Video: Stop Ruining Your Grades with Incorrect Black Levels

And it's a 10-bit monitor, which is, again, a bare minimum requirement when you're going to be using this monitor for color grading. And it's using a quantum dot technology, meaning that you're going to have a wide color gamut.
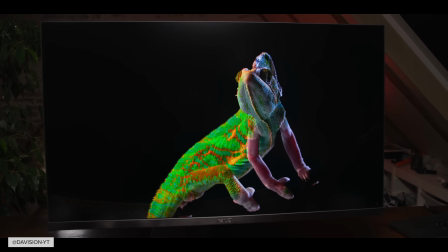Again, it's great for viewing purposes, but for grading, you'll probably put it in a sRGB or Rec.
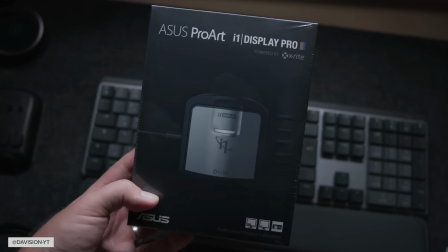709 preset. And above all, it comes with X-Rite i1 Display Pro, which on its own is about $200 worth. So that is included in this package, which makes it super compelling. So that would be my recommendation for a traditional style monitor for color grading.
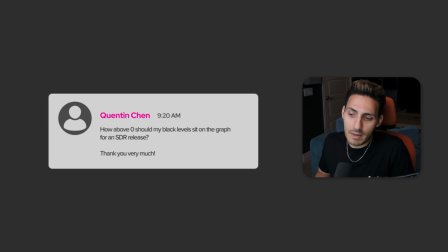All right, Quentin asked, how above 0 should my black levels sit on the graph for an SDR release?
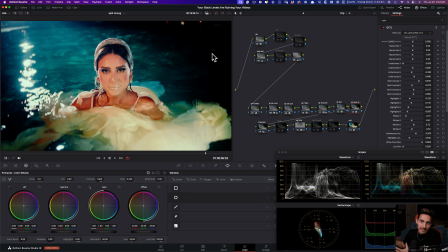So basically he's asking for where should I keep my black levels when I'm outputting SDR.
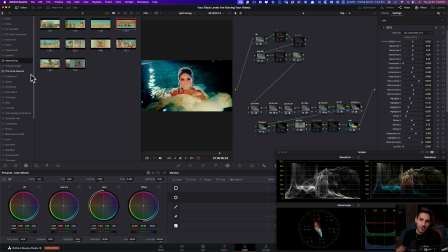So I want to start with showing you examples of professional work.
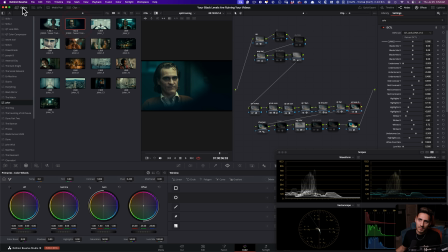So let's start with Joker. And I'm going to pop this open. And let's go to the next shot.
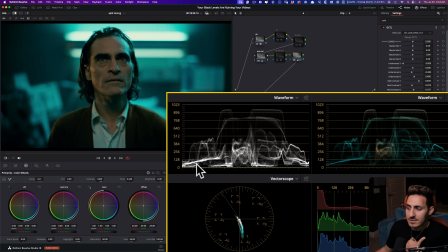And look at this. Check out the black levels. They're basically touching 0, okay? And that's what gives us this. The contrast is, chef's kiss, right?
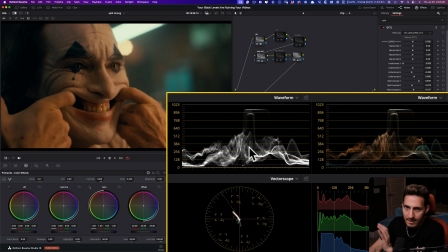It's pushed. I love it. We all love Joker, right? Like pretty much anybody and everybody talks about how great this film looked.
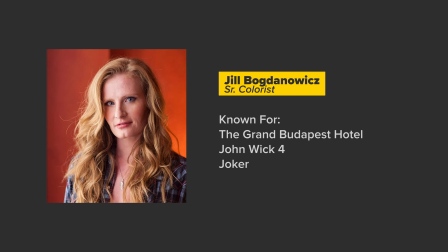Jill Bogdanovich, the colorist, a good friend, absolutely killed it.
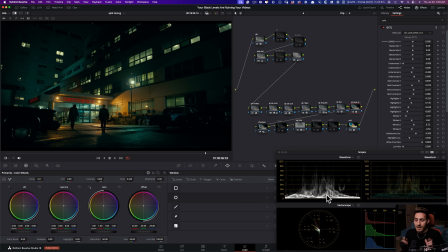So this looks gorgeous, okay? But what you need to understand is that the most important thing when it comes to setting your black levels is like the medium where it will be seen.
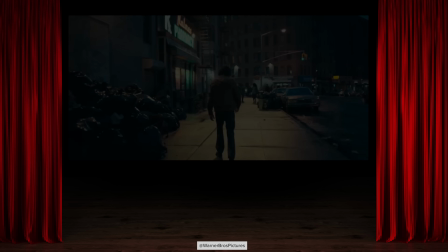If it's going to be seen in the theaters, if it's going to be a controlled release, I mean,
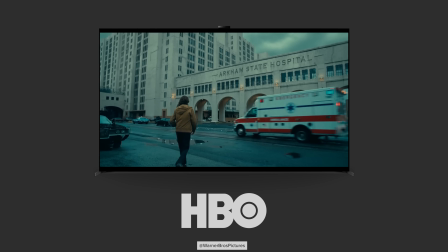it's going to be on Netflix, HBO, stuff like that, or you're going to watch it on a Blu-ray in highest quality possible, do what you want. But if it's going to be going on YouTube or will be watched online, you have to be very careful.
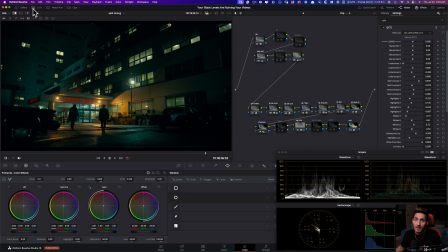This is where black levels matter a lot. Because if I go back in here and show you Asteroid City,
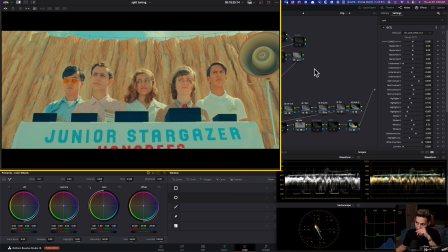a completely different example than Joker.
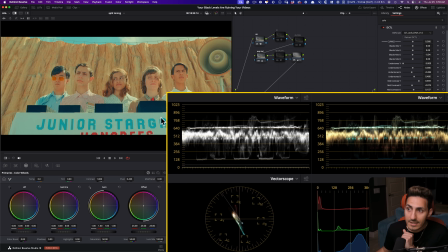Look at the black levels. This is supposed to be black. Not only it is sitting up here around 128, it's not even black, it's blue.
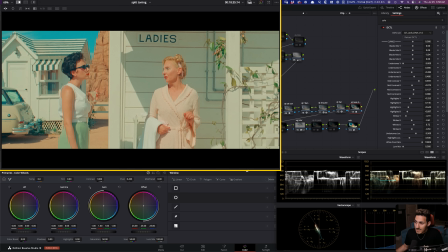Okay? That's the look that they went with. Look at the black levels.
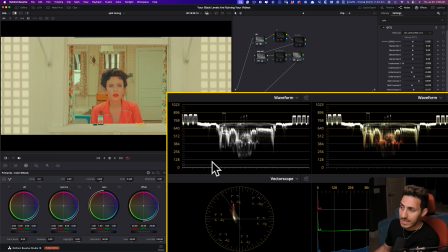They're lifted. They're sitting around 128. They will always be sitting around 128.
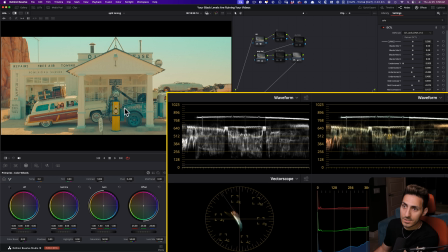With color grading, it's not so much about it needs to be this or that,
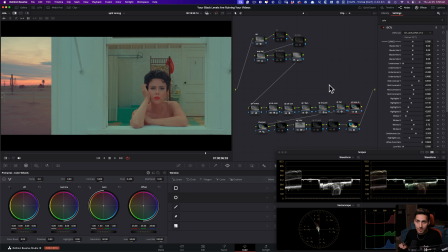but whatever you commit to, you have to stay consistent. Color grading is more about consistency than say it needs to be this or it needs to be that, because it's subjective.
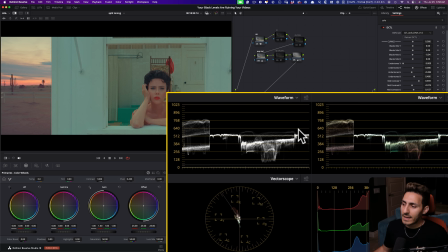So we get to create a look we want. I mean, look at how breathable this look is compared to Joker.
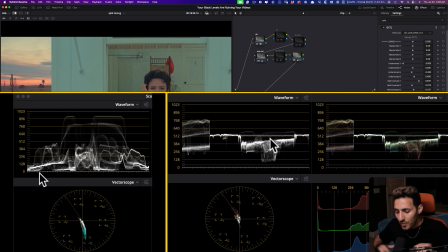Joker was really pushed, but they're both absolutely stunning, right?
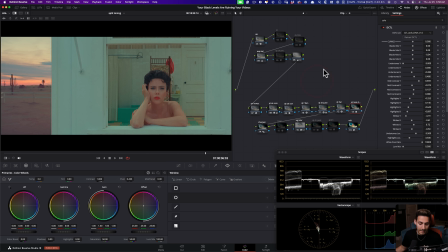So now, keeping that in mind, let's come to our shot.
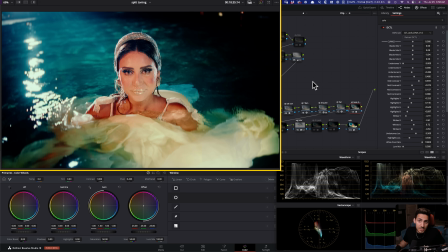Now, if this is going on the web, this is a music video, so most of the people are going to watch it on YouTube. And if that's where it's going, what I need to do is I need to make sure that my black points are pretty close to the bottom.
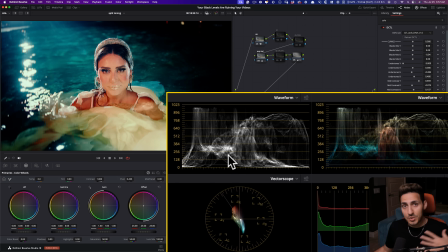Why? Because if I lift them too much, I'm going to have crazy amount of macro blocking. Nobody wants that. And artifacts. It's going to look really bad. Okay, so you're going to have tons of banding on the bottom end.
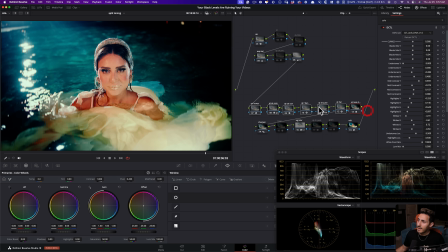So here's my look. And most of it is created with Qazi's toolkit. It's pretty pushed, especially because of this. Because this is a vignette that I created to basically mimic the light source.
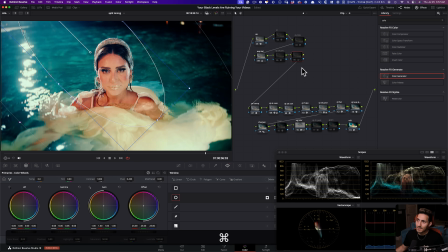And that really puts our focus on our hero. But the problem that it creates is that the black levels are just too crushed.
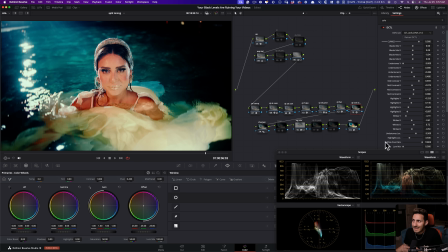And that's too much.